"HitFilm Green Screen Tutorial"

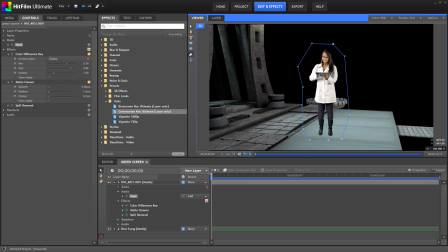And there we go. I'll scrub through this and make Make sure she doesn't move outside the mask. Make a few adjustments. And that looks good.
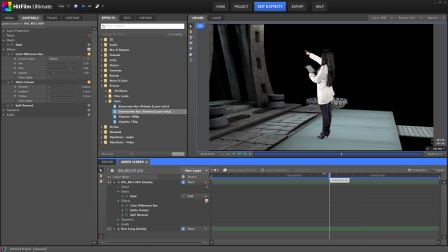So now our key looks good, but she still doesn't really look like she's part of the background. And this is the most challenging part of working with Chroma Key.
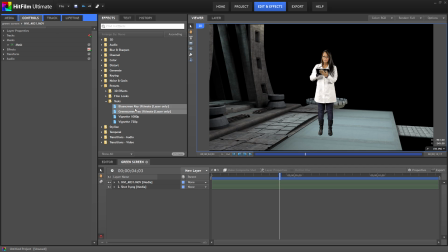Making your foreground and background look like one scene. Remember, the best special effects are the ones the audience never notice. And that's what we want to accomplish here. So there are a few things we can do to make her look like she's just you know in the scene first off let's readjust her size and position make sure
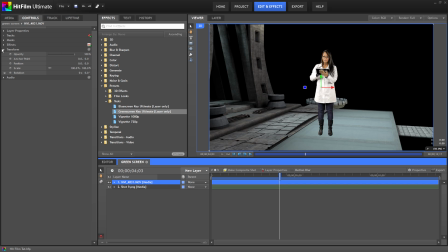her layer is selected and open up the transform setting in the controls tab I'll scale her down a bit and then move her over here that's a good start and so you see already this is looking a little more natural
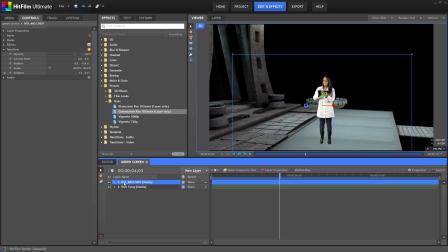the next thing I'm going to show you is how to give her a shadow This can really help sell that she's part of the virtual world. The first step is to make a duplicate of our scientist by selecting her layer and hitting control D. Now we have two of her.
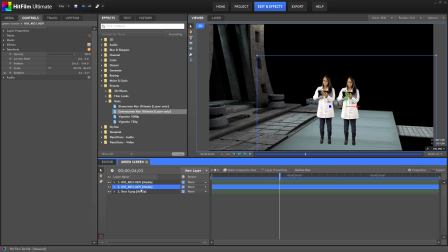So we want to turn our duplicate into a 3D layer so we can rotate her around in 3D space. Click on the icon here and choose 3D plane and then click yes.
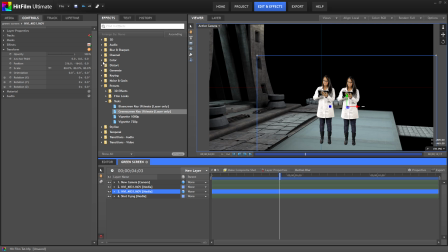Now in the effects tab select the color folder and drag and drop the exposure tool onto our duplicate. In the controls tab open up the exposure setting and turn it all the way down.
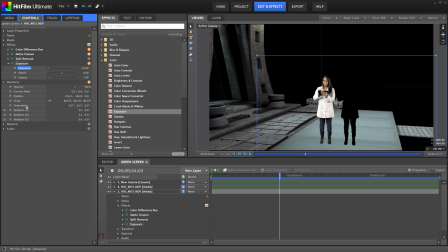Next let's open up transform settings and change the first number under the orientation setting. This will make the shadow look flat and if we move it down it looks like it's on the ground.
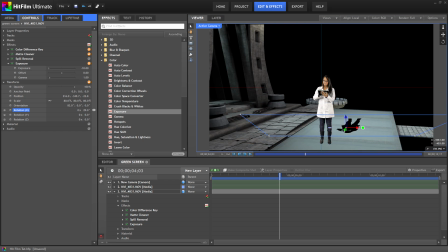Let's change the Z rotation so it's at a bit of an angle and position it in the right place and it's starting to look pretty good next turn the opacity down a bit so it doesn't look quite so dark 50%
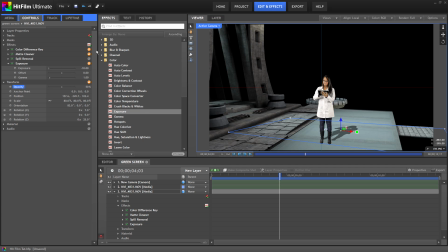looks about right finally I'll add a blur effect to the shadow and set the radius to around 35 there I think that looks pretty good. And as you can see when you scrub through the timeline her shadow moves with her as well.
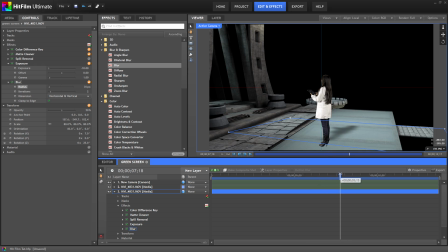Another important way to blend your shots together is by color grading your footage. So I'm gonna go to the effects tab and under the color folder is the levels histogram effects. I'll drag that onto our clip and then open that up in the controls tab.
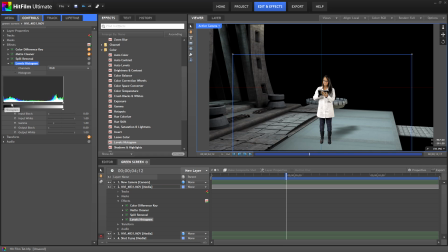The arrow on the left will affect the brightness of the shadows. The one on the right adjusts the highlights and the the middle arrow adjusts the mid-tones. I want to darken the image a bit, so I'm gonna move the shadow adjustment to the right a bit, and the mid-tones to the right as well.
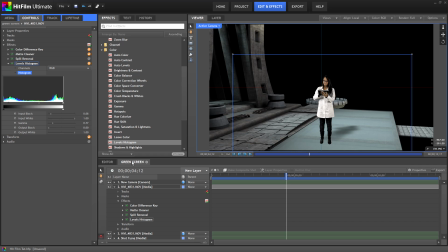I think I'll apply the same effect to our background image and just darken it up a little too. And that looks pretty good. Our background image has an alpha channel, which means this black area here is keyed out like our green screen footage.
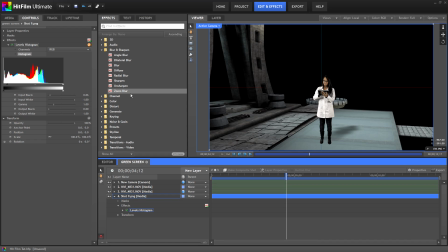So if we place something behind it, it'll show through. HitFilm Ultimate has some very cool particle presets built in. In the Effects tab, go to Presets, 3D Effects,
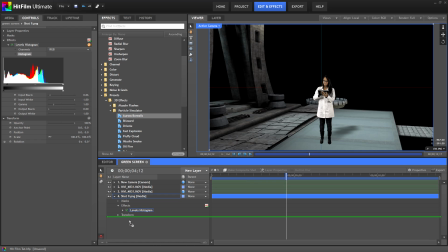Particle Simulator, and I'm going to choose the Aurora Borealis effect and place that under my other layers.
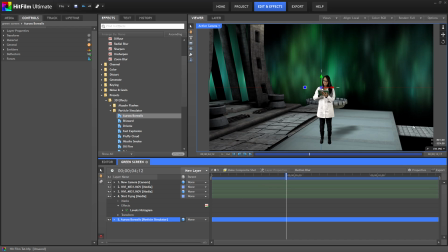That looks a lot better than just black space. Now I want to fill in this little area down here, so I'm going to duplicate the layer.
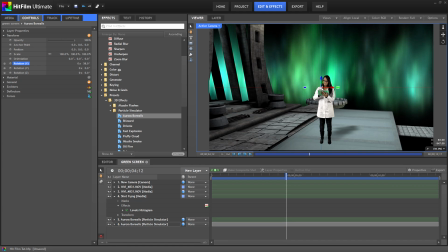Rotate it on the x-axis so it's facing the opposite direction, and then move it down.
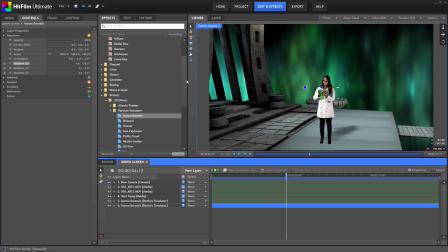That just gives us some cool movement in the background. The final touch I'm going to add is a look to the entire scene. I'm going to create a new grade layer by right-clicking in the blank area and selecting Grade Layer.